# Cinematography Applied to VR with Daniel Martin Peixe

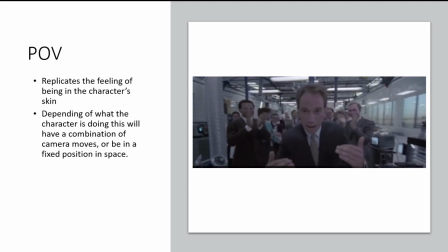This works really well because it makes you feel like, oh, well, what is Robocop feeling at this moment?
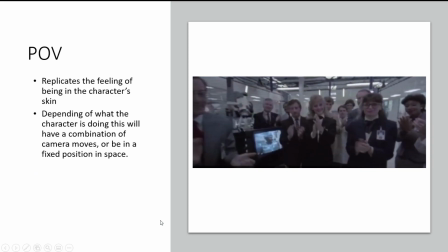What is he looking at? How does he feel to be in his skin, to being born again, basically, right?
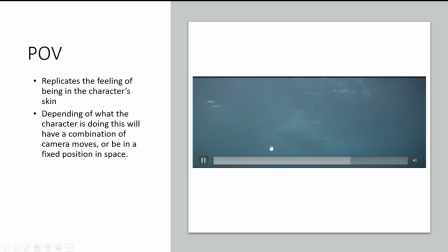This is a very effective shot, very, very famous. In this point of view shot from Jaws, this is really cool because you're seeing the point of view of the actual shark.
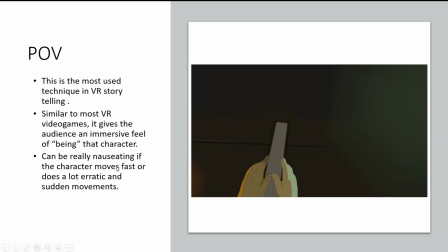So this is obviously something that works really well in VR because you're in it, you're in the character, you feel like you're the character. This is the most used technique in VR storytelling. If you see a lot of storytelling right now in live action and animation in VR, they use this technique a lot.
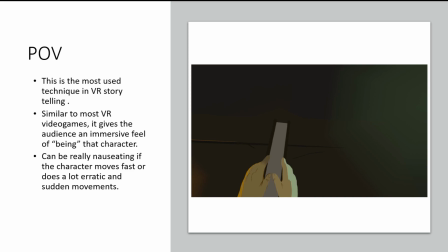They put you in the shoes of the character, right? Also, sometimes you're a character that's invisible or was kind of a ghost or somebody who's there with the other characters. Similar to VR video games, it gives the audience to be in that character.
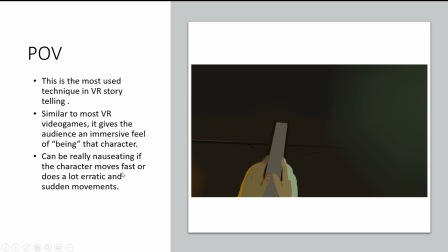It can be really nauseating if you're moving the camera too much, if the character is moving too fast or moving.
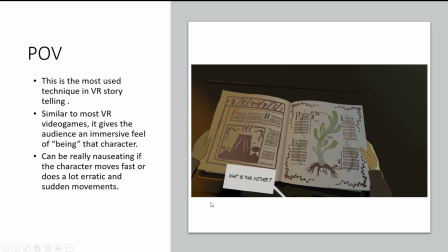So careful if you're doing that. And this is just another remedy example.
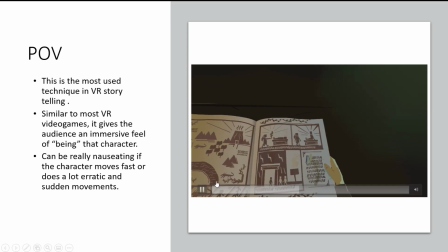I decided to do this for a couple of shots.
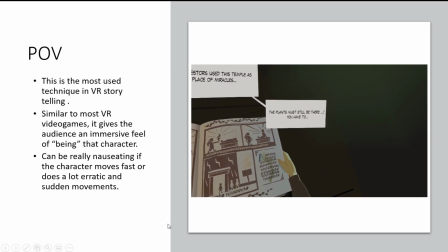In this one, I wanted the audience to see what it feels like to have this book in front of you, and you feel like you're the character looking at this book.
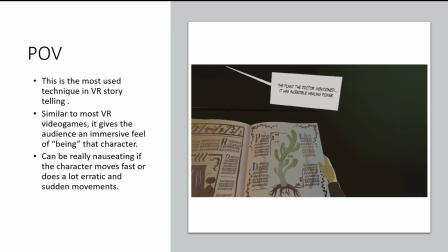So yes, yeah, I think the main difference here is that it can be nauseating,
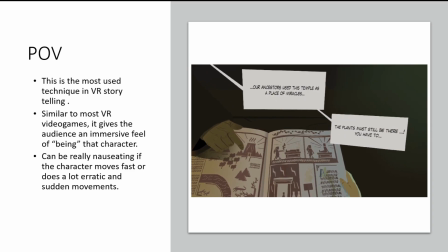like especially if you shake the camera, and usually in 2D traditional movies you shake the camera to kind of simulate the first person view,
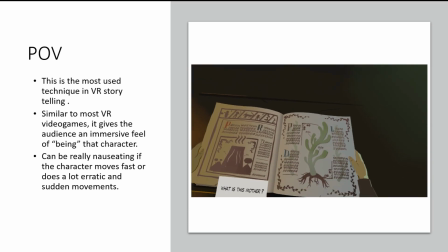versus in VR you let the audience be the first person, right? So you shake the camera shakes because your head is shaking, basically, right?
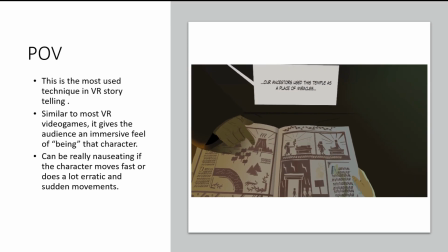Yeah. So you wouldn't animate the shake. That would be definitely pretty nauseating for the audience.
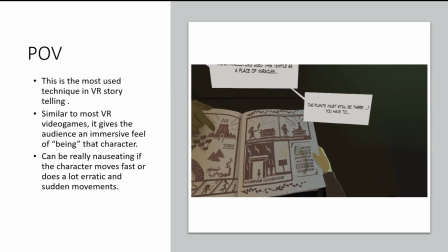Yeah, I mean, can be used, but my final
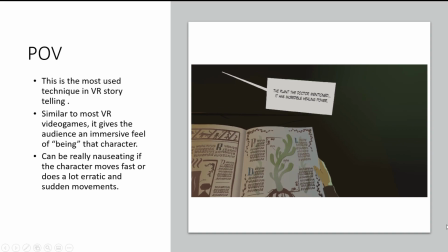thing is like, yes, can be used, but careful not to move the point of view too much, the character,
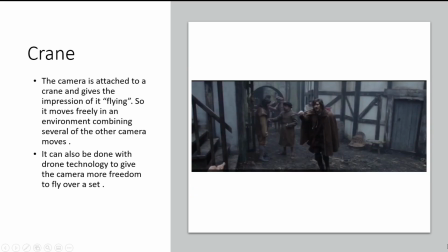the camera too much. Same goes with crane. The crane is a famous technique used in movies, especially now that we have drones technology. It gives the impression of the camera is flying and moves freely in an environment, combining several of the other camera moves.
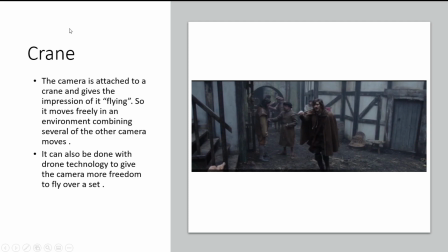So a crane can contain a dolly, a track, PET all together into one thing. And it's really cool in traditional cinema.
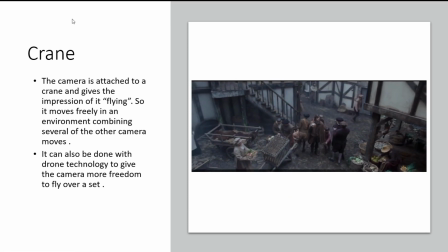And I think we can use it in VR, but I would say be careful,
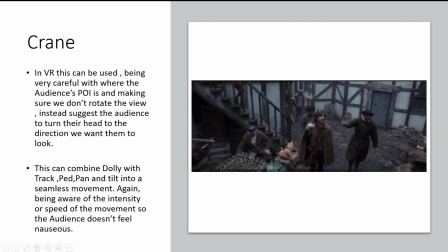because again, rotating the view is not recommended.
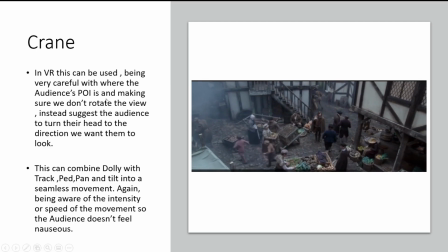So it's better to use the techniques that I described before, like more like a linear movements,
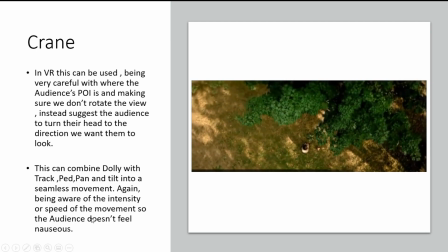and let the audience be the one who rotate, pan, and tilt, right?
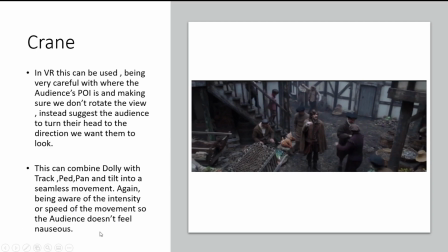Be aware of the intensity of the camera move. Make sure that it's not too crazy, but I think can be used.
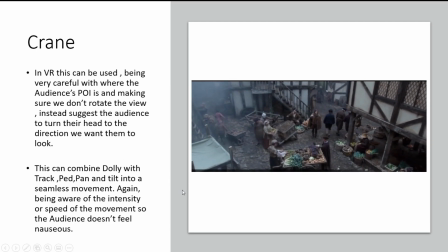It's just being careful with the point of interest,
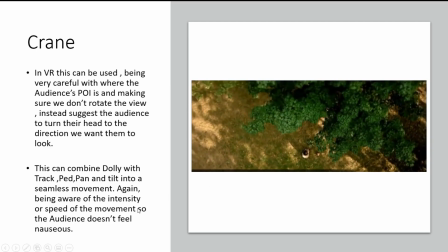so it doesn't switch too much, and be careful that the camera moves are not rotating,
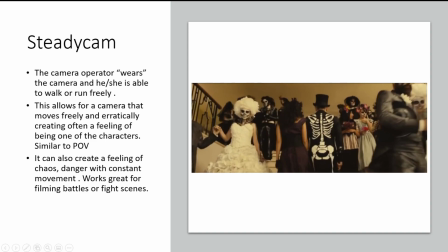so the audience is rotating the camera, right? Same goes for Steadicam. In the traditional
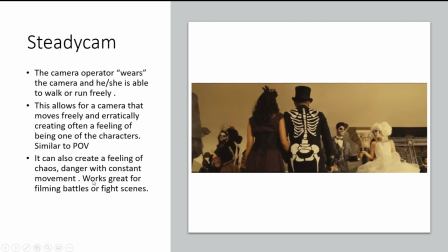cinematography, you can get a camera operator to wear the camera, move freely on the environment, and this creates a lot of camera shake.
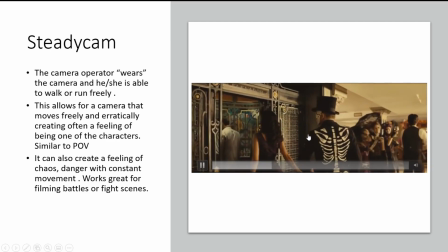That can give you a feeling of realistic
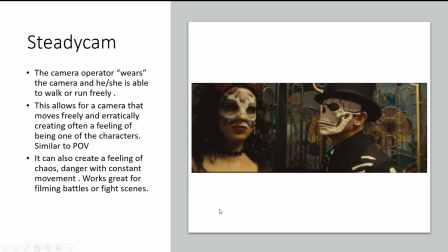being there and being one of the characters that follows the main characters in the story, right?
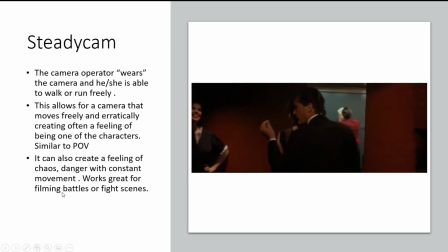This can create a feeling of chaos, danger in constant movie.
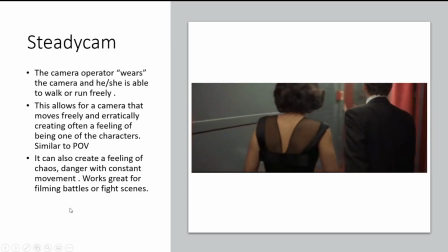It can work really great for battles of fight scenes and stuff like that.
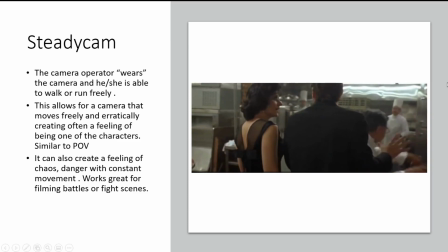They use it a lot in traditional movies for this kind of shaky cameras, or these kind of cameras where
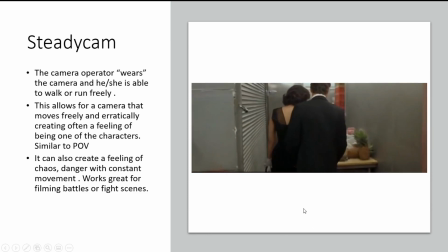they're following characters throughout a complex environment, right?
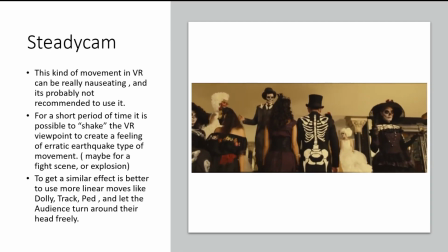So in VR we could do this, but can be no shading.
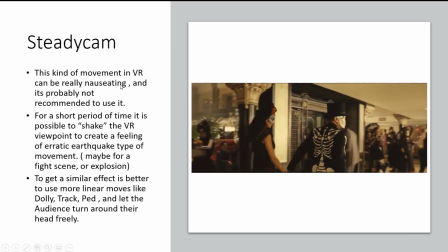So again, I would say do the other ones, the more linear ones, and maybe if you want to have a shake, I would do the shake just for a short period of time,
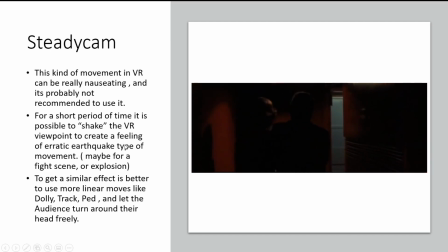if to make like explosion or something that is a short amount of time.
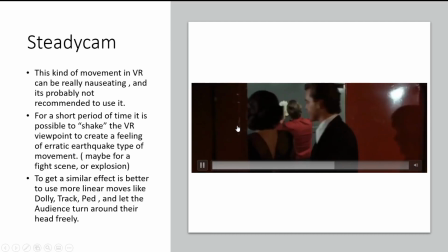I wouldn't completely shake like this.
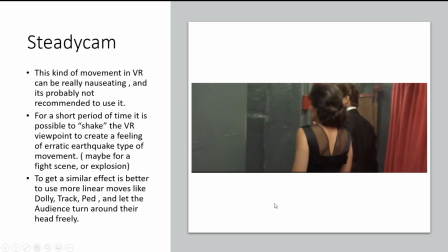For example, this I wouldn't do this kind of walking, the bobbing of walking and all that.
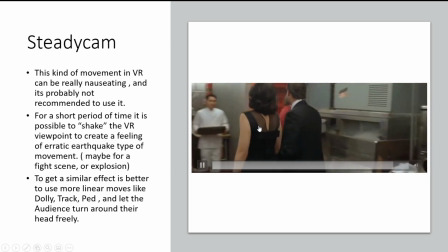I wouldn't do that in VR for a long time, because that is where you're gonna get the audience very nauseous.
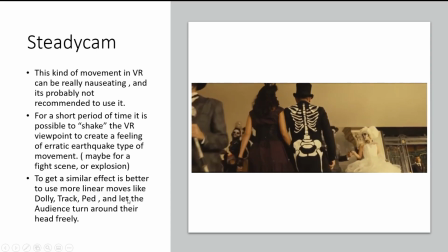But if you just do dolly, track, pet in a simple way, following characters, and let the audience turn their heads,
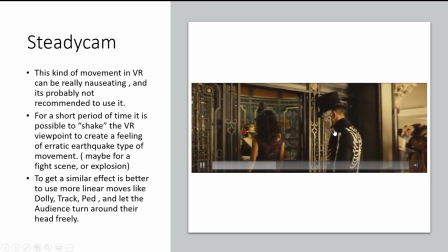it can look like a Steadicam, but it's really a combination of all these things that I explained before, right? So yeah, just you can use it. You can get something similar, but be careful with these things.
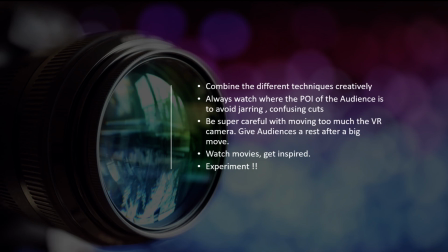So to end, to finish, I just wanted to say, combine the different techniques, creative. Be creative. You can combine all these things together, like the movie directors do.
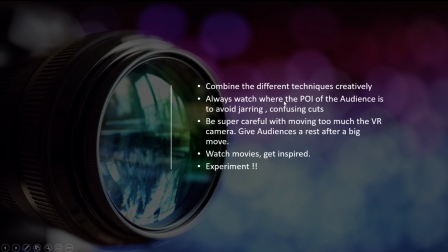And in VR also you can combine all these things. Always watch for the point of interest of the audience. Careful with moving too much the VR camera. Give the audience a rest. That's the other thing. Like you don't want the whole experience to be a moving camera, right?
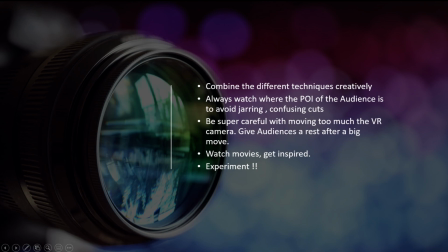You want the audience to take a rest every now and then and then keep some of the some shots not moving. It's very important as well. And I guess to end, let's just watch movies, get inspired, and experiment, because there's a lot that we don't know if it works or not.
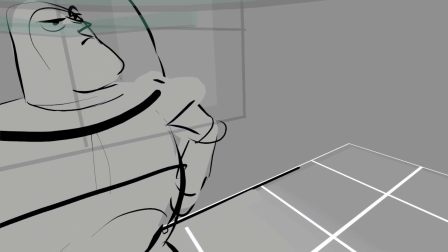So, in VR, we always experiment and we always try new things. This is an example of a pet that I didn't show.
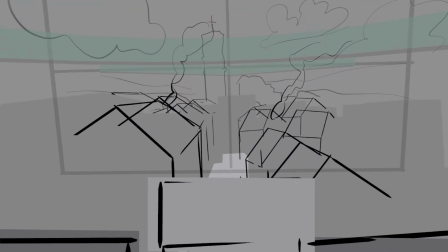I forgot. But yeah, this pet movement works really well in VR.
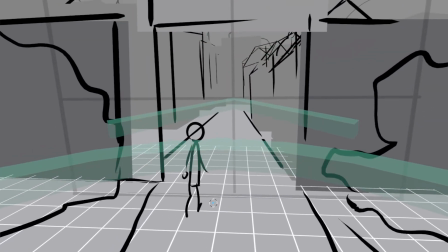It's just so cool because you're focused on the character here.
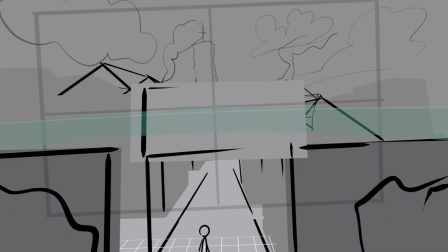You're looking at that, the camera is moving up, and in 3D you reveal this environment,
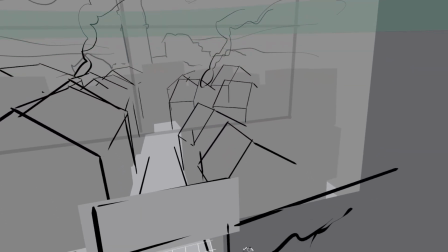and you can see all these things that are really far away, and this is closer to you. In VR works really, really awesome.
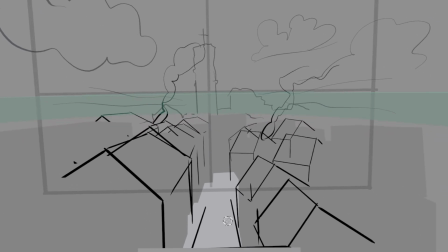The camera move vertically up, so I recommend using that as well.
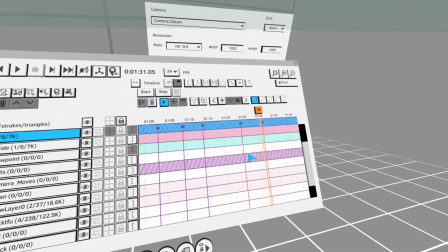And I think that's the end of all the examples.
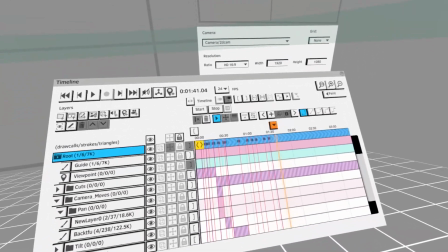And I think that's it. I went through really quickly. That was good, man.
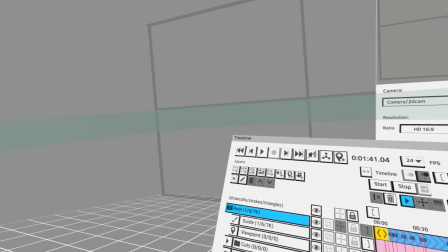Speedrun. Yeah, I That like was really how comprehensive it is.
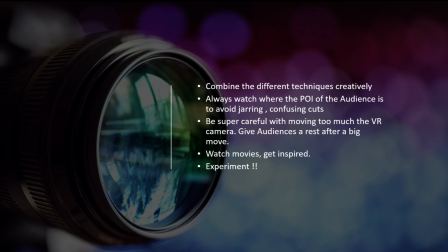I mean, you only have 15 minutes left anyway, but yeah, I love how digestible you were able to explain each one. That was like really educational. Thank you man. so much, Daniel. That was really, really useful.
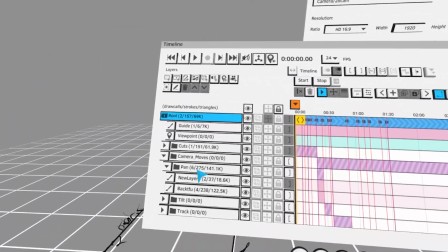I love going over that stuff. I'm also curious, did you learn anything in all your work with camera moves
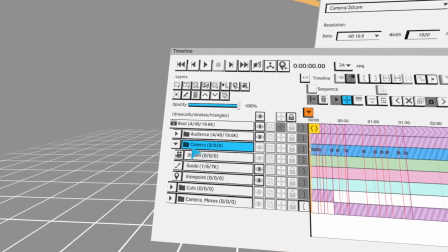that are unique to VR? Like, can you think of anything that
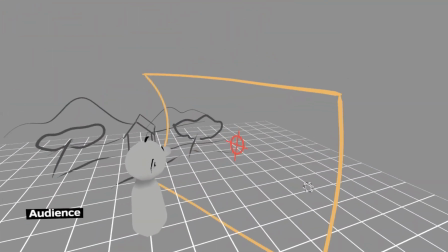is like you want to do it in VR and it's you would call it a camera move,
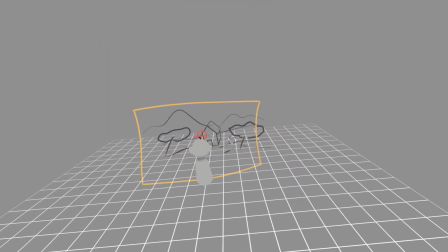but it's something that you just can't do in a non-interactive or flat? The unique thing to VR is something we still haven't. I think I would like to experiment more with
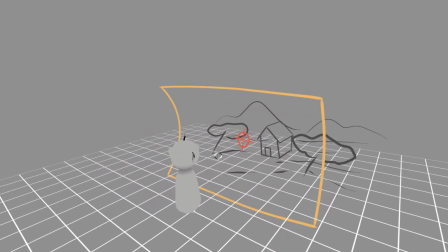because I always thought about you the audience does this and the audience can do this, but what about the depth? What about this, right?